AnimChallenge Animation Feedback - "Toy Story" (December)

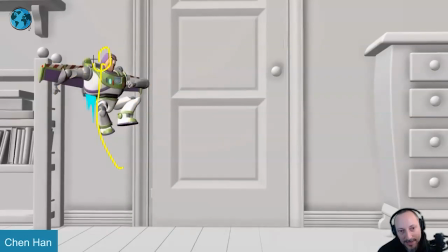That's the path of the flight path, but also in there in the line of action. But I like this.
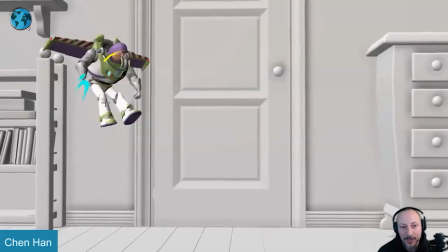I like that it kind of pushes himself up in the air to get there. I would just kind of push this into this so it doesn't feel like that.
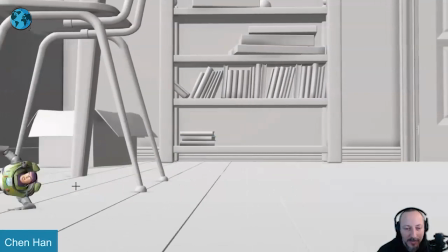And even here at the beginning, as the character comes in,
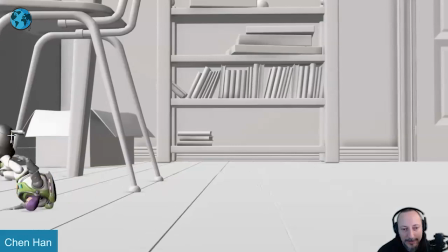I feel like we get too soon of a glimpse of the robot.
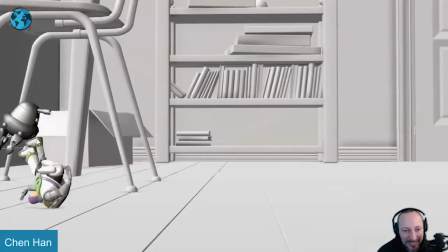It's a weird English here. But that coming in, it just forms tangents. It's slightly overlapping there.
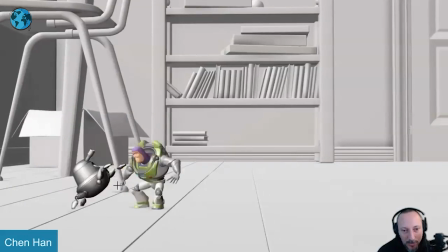Then we get to this. We're so close. So close, almost having tangents. We're always so close.
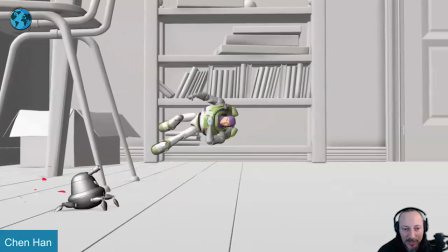You might say, yeah, but then it's a close call. That's why they're fighting. But there's something when you watch this. Did they hit each other?
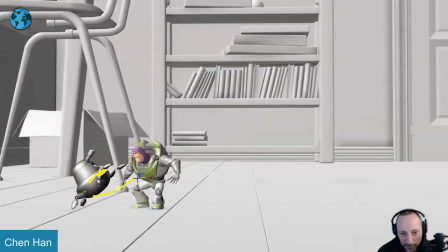Did this guy push this guy? I'm not quite sure.
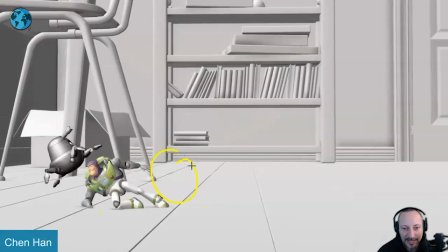So I would probably, you can also reframe so that he lands a bit more here and then leave the robot there.
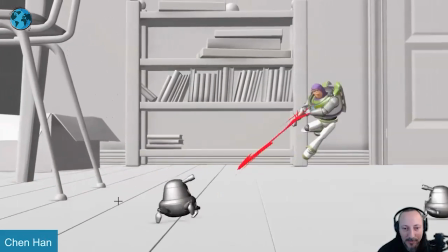So there's a bit more of a distance to make that a bit more comfortable.
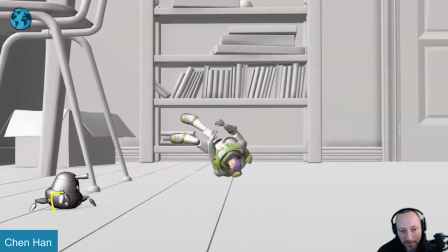And when he gets here, I would kind of push that a little bit with a hop and then a little bit of a straightening of the legs,
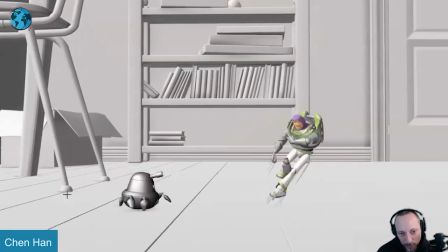body goes up to then go down into the quick steps.
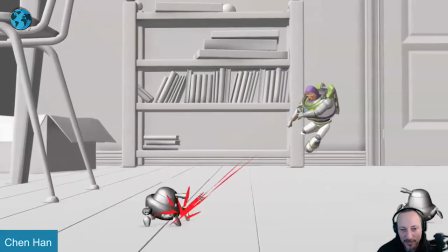And then it would be cool that when he runs here and it gets shot to not stop.
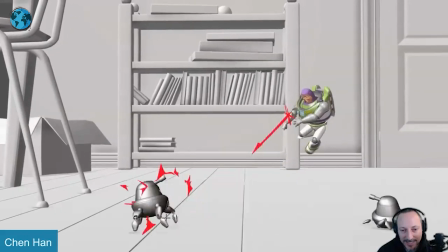I will continue and it would shoot the legs and then it can go down and almost crash slide.
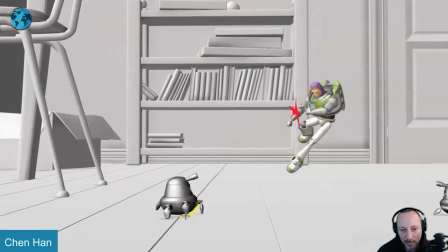Just a couple of frames, just like a little visual tiny thing of these come off, it rolls down, slides a bit, and then the next shots will then push them back.
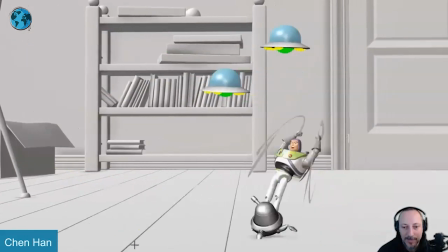You can still end the same way. You can have a little bit of pieces of the legs here and fly off and bounce. And that's about that.
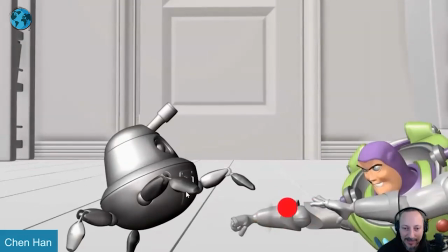It's tiny things like this when that leg pieces here is right there, creating a little bit of a tangent I'll probably go a bit lower and then break silhouette just a little bit but
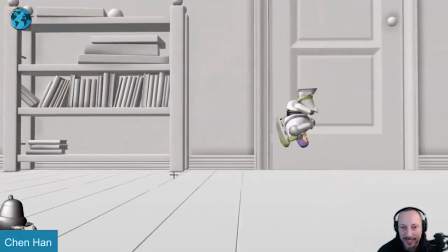it's cool cool and dynamic just a little picky notes on rhythm and silhouette and and you know like once it gets so good
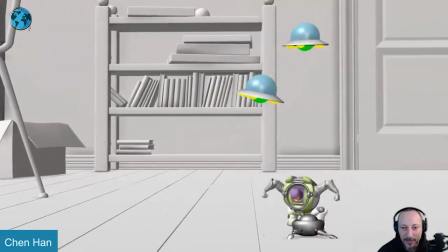like in this clip I get just a bit pickier there because I know you can handle it but that is I don't know yet all I'm assuming you can but
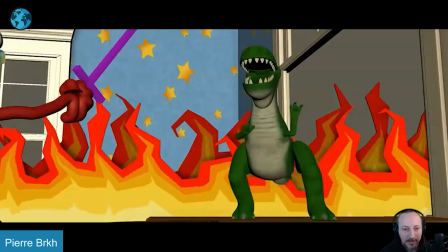it looks awesome great work and that is that thanks all right it is a sound let's play this in full all
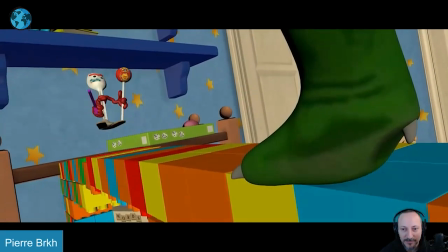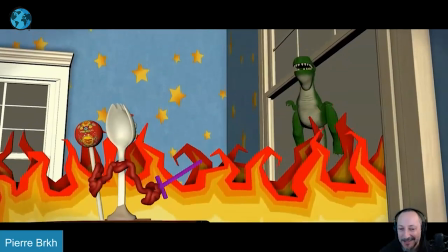right bring that aside a bit all right this is so cute i i brought this up just because i want to show it i want to have that in the
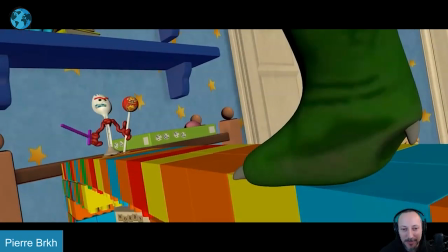in the selection just because it's cute it's awesome um not super much to say in his animation there's not nothing that there's not
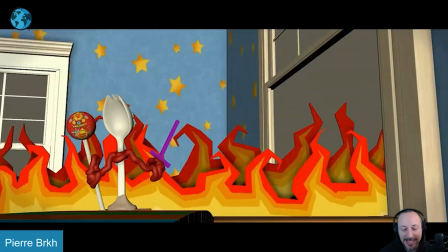that much going on but it's very straightforward i think the very first thing is that he gets a bit lost with the colors here i wish either you would cheat the flames to be a bit lower or something
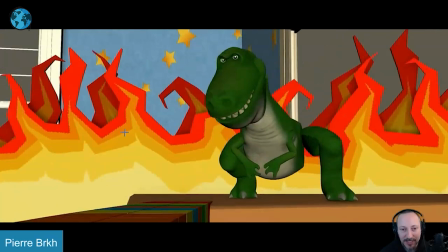you know because you have different way by the way i love those flames that is the best thing ever a little toy flames it's great so
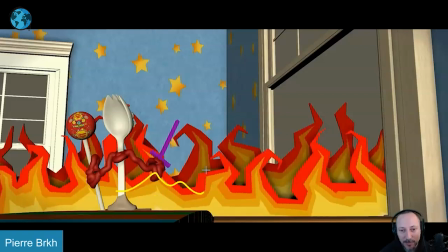either change some of the things or maybe and it's kind of a repeat but either change the position so he's a bit cleaner
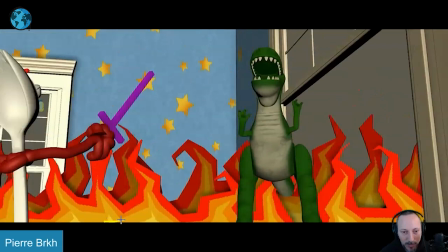or and this is the if you go forward here this is the right there that's the widescreen line right so if he's here what if he is
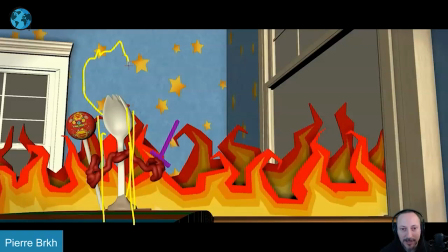actually bigger in frame this is all the white stuff here and then you got the uh the fork and the arms are out here so it's more in the foreground it really stands out more we understand more what's going on
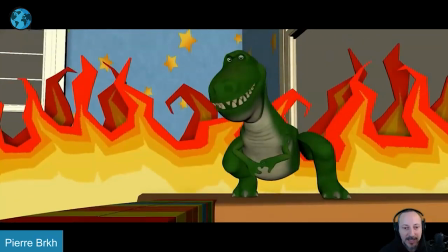and then by now he will be already off screen you
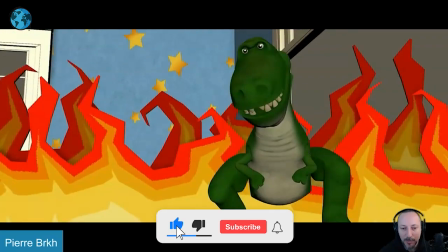know we're translating forward but i think that would be okay that would be the only thing here is that it gets
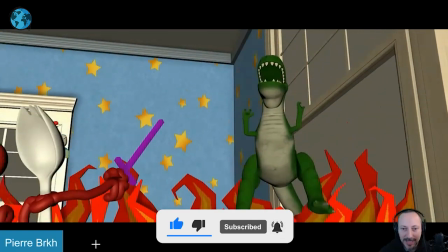a bit lost then as rex goes
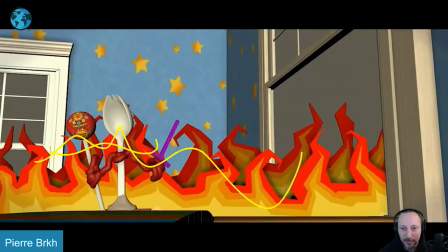in here i think we could play a little bit with the silhouette where the head is maybe
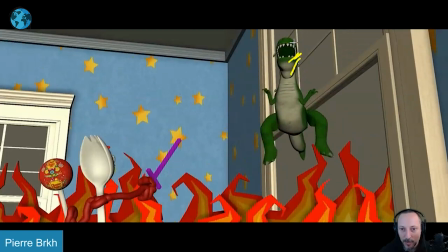a bit more profile and as he does this gets a bit more over there with the mouth so that it's not so straight on this becomes a tube